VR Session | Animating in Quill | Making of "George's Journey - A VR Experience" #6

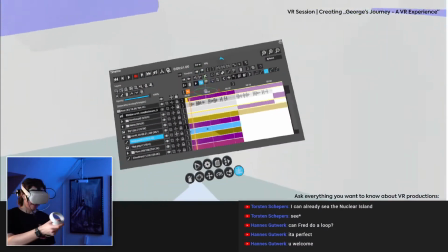79:05 And sometimes so you can grab it and put it somewhere, and sometimes when I'm animating, I just lose it.
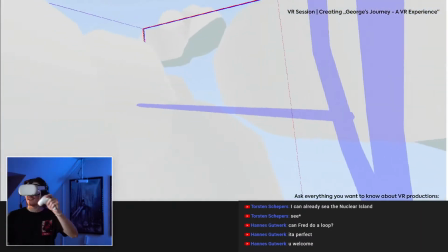79:12 So I don't see where it is, and you can't just bring it back. If I just hit it again, I can hear that it's going on and off again,
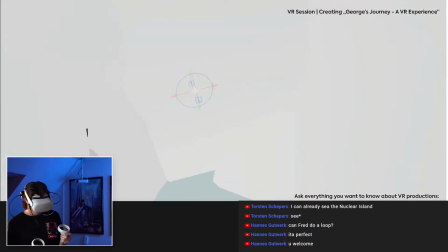79:20 but it won't appear at my hand, so I sometimes have to search it.
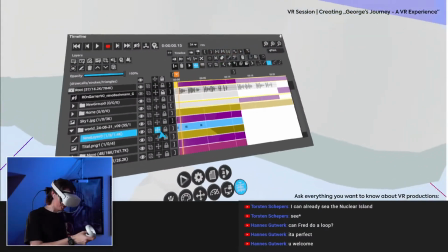79:26 I don't know if that I think it won't happen to you if you're not animating, but...
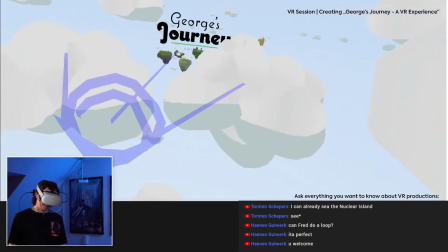79:35 Alright,
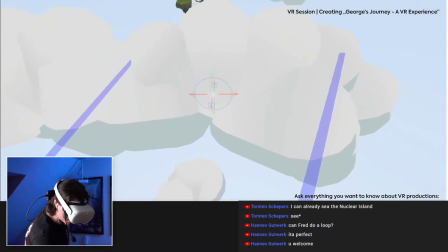79:40 should be further away, maybe. Have a little bit more time.
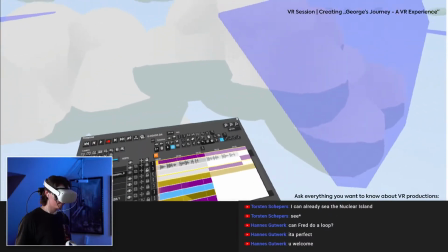79:47 Where to move? Sorry. Again, please.
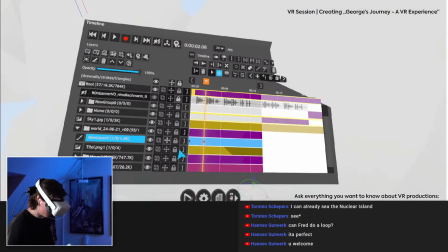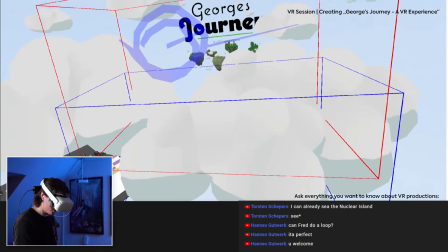79:58 Just move it down even more.
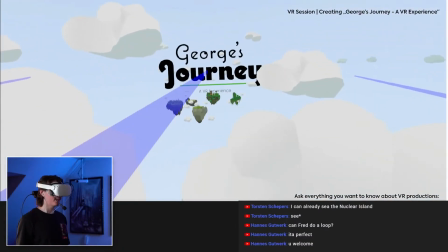80:05 I thought ease in would be... Oh, okay, that's kind of working.
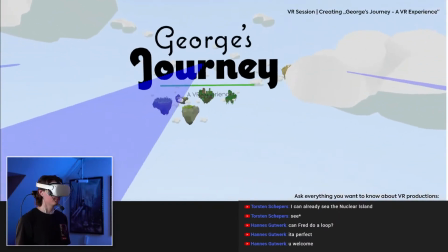80:13 So it's moving to the bottom. Yeah. Nice.
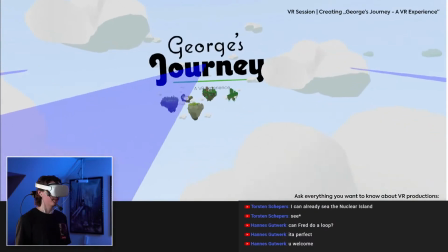80:18 I think that's kind of the most realistic way for us to like...
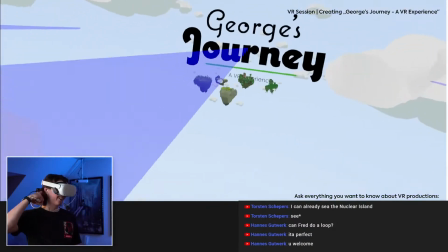80:25 Yeah, if you could call it realistic in any way, I think...
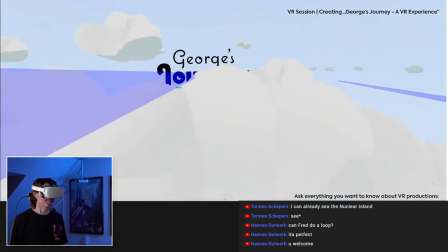80:29 Yeah, but I think for a cloud to move to the side just like that, I'm not sure.
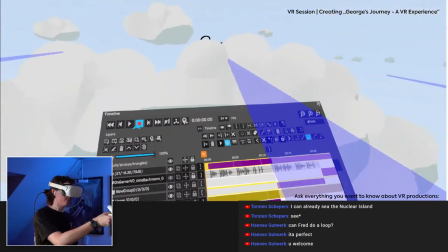80:37 But I think it's feeling it's feeling alright in VR.
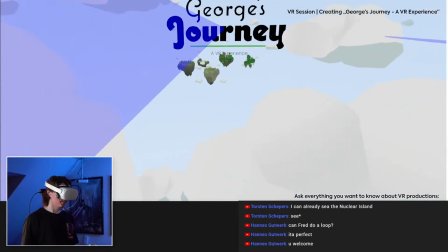80:43 That's kind of like the main point. It looks like as if the cloud wouldn't move at all, and we were just like going over the cloud.
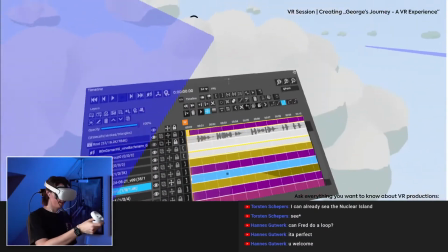80:51 Yeah, that's what I'm trying to do. Yeah, I think it's working quite alright because.
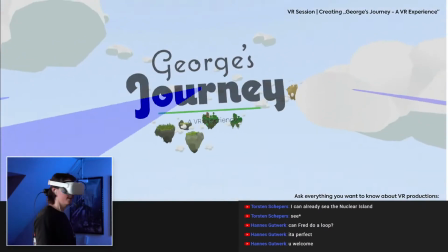81:00 Yeah.
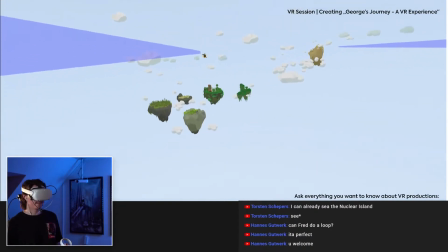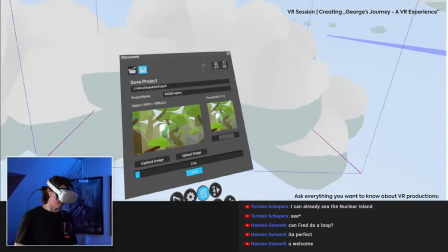81:09 Alright. Just gonna save.
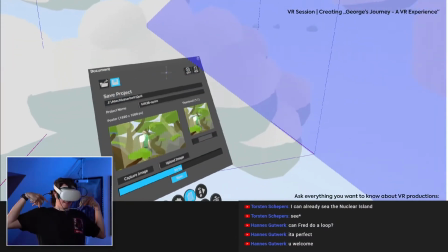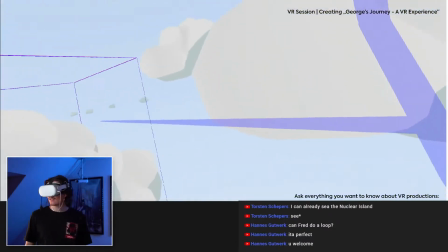81:18 Do you want to show the scene out of context that you did in your last stream, Niels?
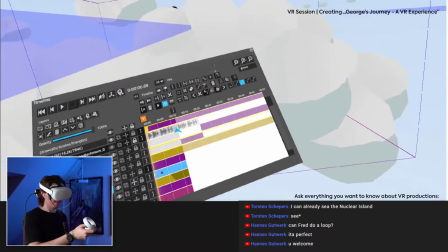81:24 The scene out of context that I did?
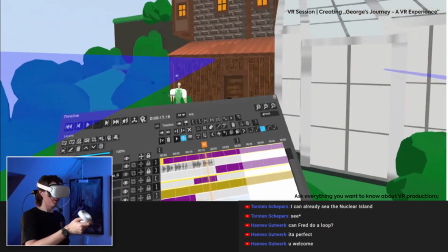81:28 Yeah, you talked about how it will look like, but of course you didn't show the animation of this scene right here.
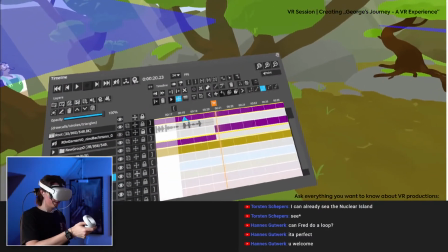81:35 Oh, yes, you can show it, yeah. So this is the scene that Niels prepared in one of his...
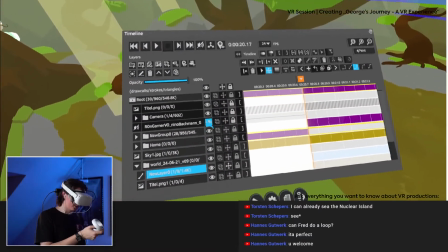81:43 I know, you didn't do that in a live stream, right? You just showed it. I just showed the scene, yeah.
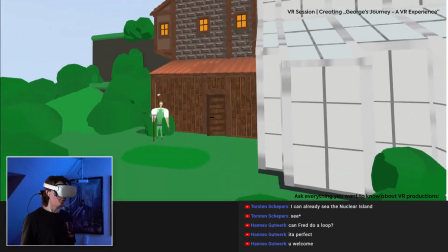81:51 Yeah, so... We're coming from a scene that will be something like that.
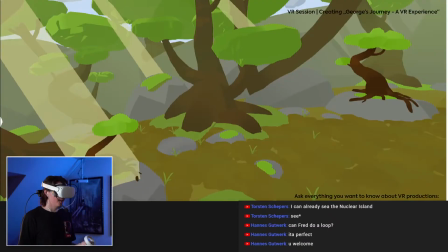81:56 It's not totally finished yet. But just in case, so it starts right here.
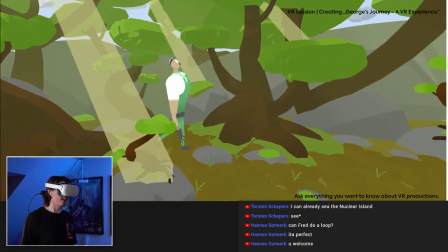82:04 And here you can see George nearly here getting hit by a bird. Then transition to another island.
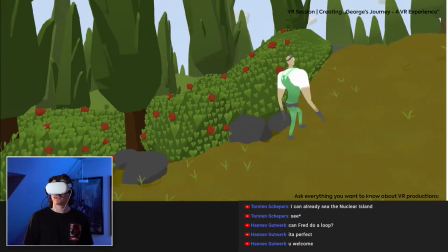82:13 How? This scene always is a little bit laggy for me.
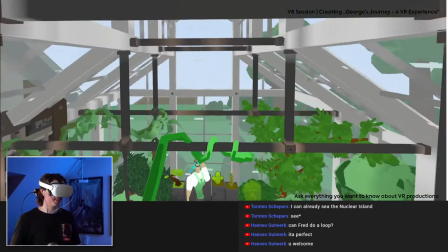82:18 I have to check why that is. Is it repeat? Yeah. So, oh, a little bit too far.
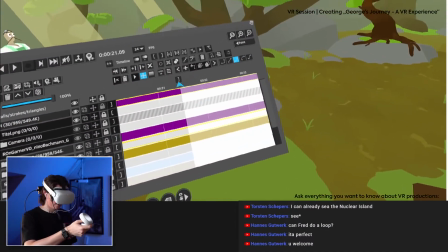82:26 I'm just gonna check that it's on repeat at the right point, kind of.
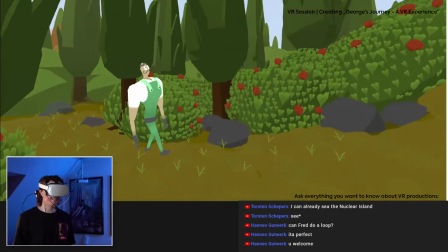82:32 So yeah, so that is the scene, how it turned out in the end.
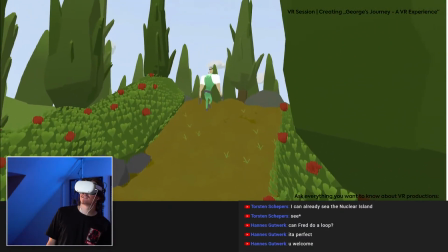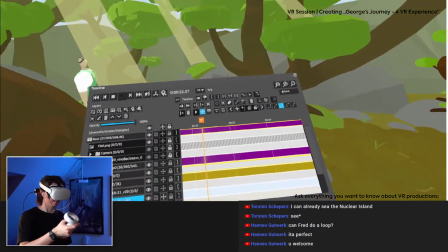82:42 Still, we have,
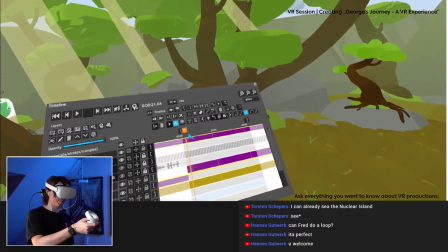82:47 there aren't sounds yet, but there will be one for the bird coming down right here.
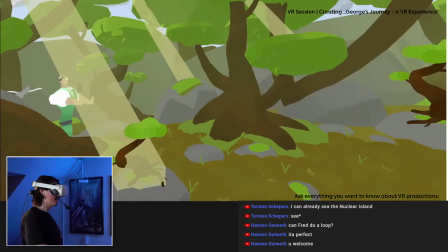82:52 And this is just to grab your attention in case you don't like naturally find George coming like this.
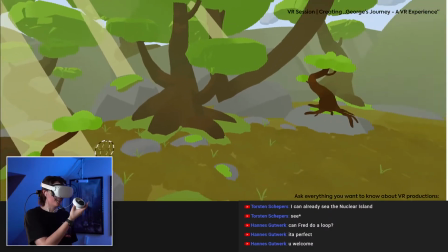83:02 You can see him, you can see it in your peripheral vision, you should see him,
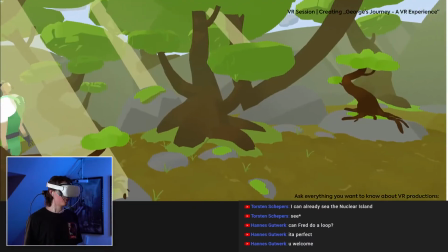83:06 but with the bird coming and the sound, you should turn around and see him walking right there.
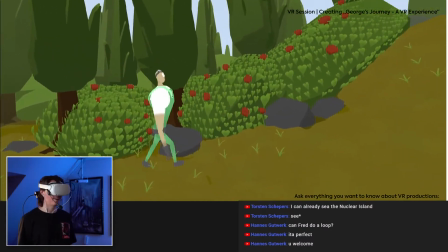83:12 And then on the other island.